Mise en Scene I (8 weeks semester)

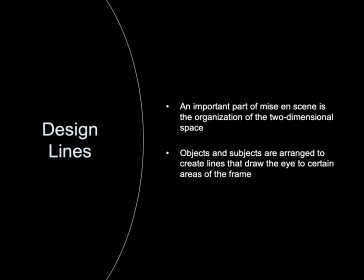(8:16)
An important part of mise en scène is the organization of the two-dimensional space. Objects and subjects are arranged to create lines that draw the eye to certain areas of the frame.
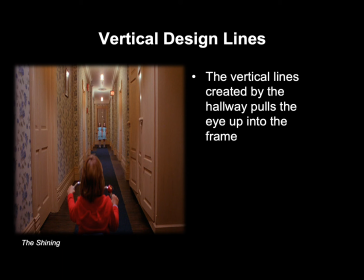(8:29)
Vertical design lines. The vertical lines created by the hallway pulls the eye up and into the frame.
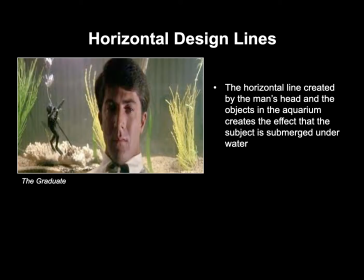(8:40)
Horizontal design lines. The horizontal line created by the man's head and the objects in the aquarium creates the effect that the subject is submerged underwater.
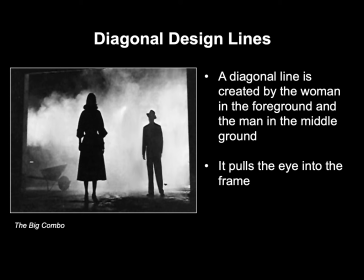(8:53)
Diagonal lines. A diagonal line is created by the woman in the foreground and the man in the middle ground. It pulls the eye into the frame.
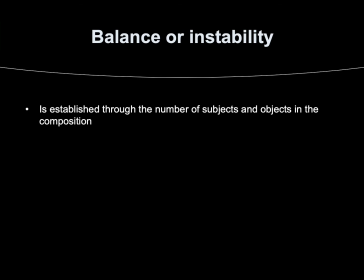(9:04)
Balance or instability is established through the number of subjects and objects in the composition.
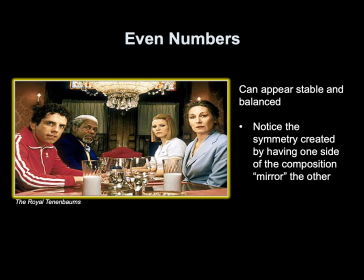(9:12)
Even numbers can appear stable and balanced. Notice the symmetry created by having one side of the composition mirror the other.
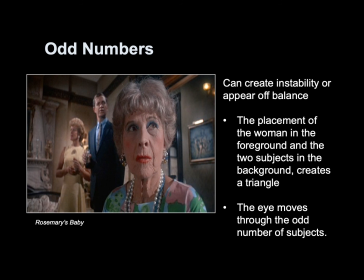(9:23)
Odd numbers can create instability or appear off balance. The placement of the woman in the foreground and the two subjects in the background creates a triangle. The eye moves through the odd numbers of subjects.
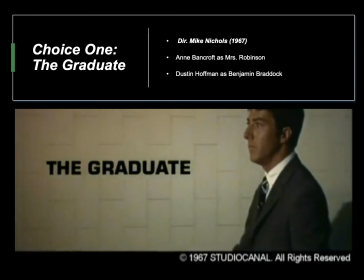(9:40)
Our film choice for Mise en Scène 1 is The Graduate, directed by Mike Nichols in 1967, starring Anne Bancroft as Mrs. Robinson and Dustin Hoffman as Benjamin Braddock.
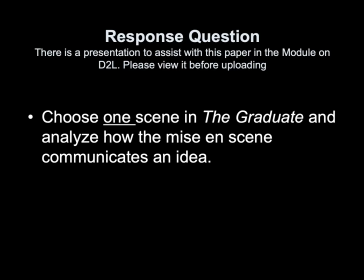(9:53)
The response question for The Graduate is, Choose one scene in The Graduate and analyze how the mise en scène communicates an idea. There's a presentation to assist with this response in the module on D2L.
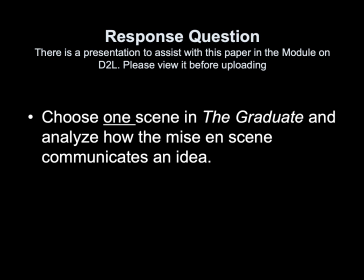(10:09)
Please review it before uploading. Films featured in this lecture.
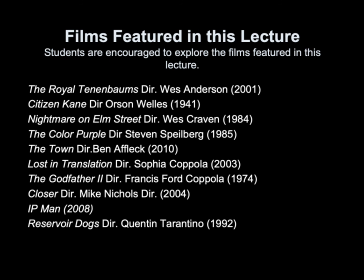(10:15)
Students are encouraged to explore these films, and you can explore them in the PDF version of this lecture on D2L. Until next time, have a productive week.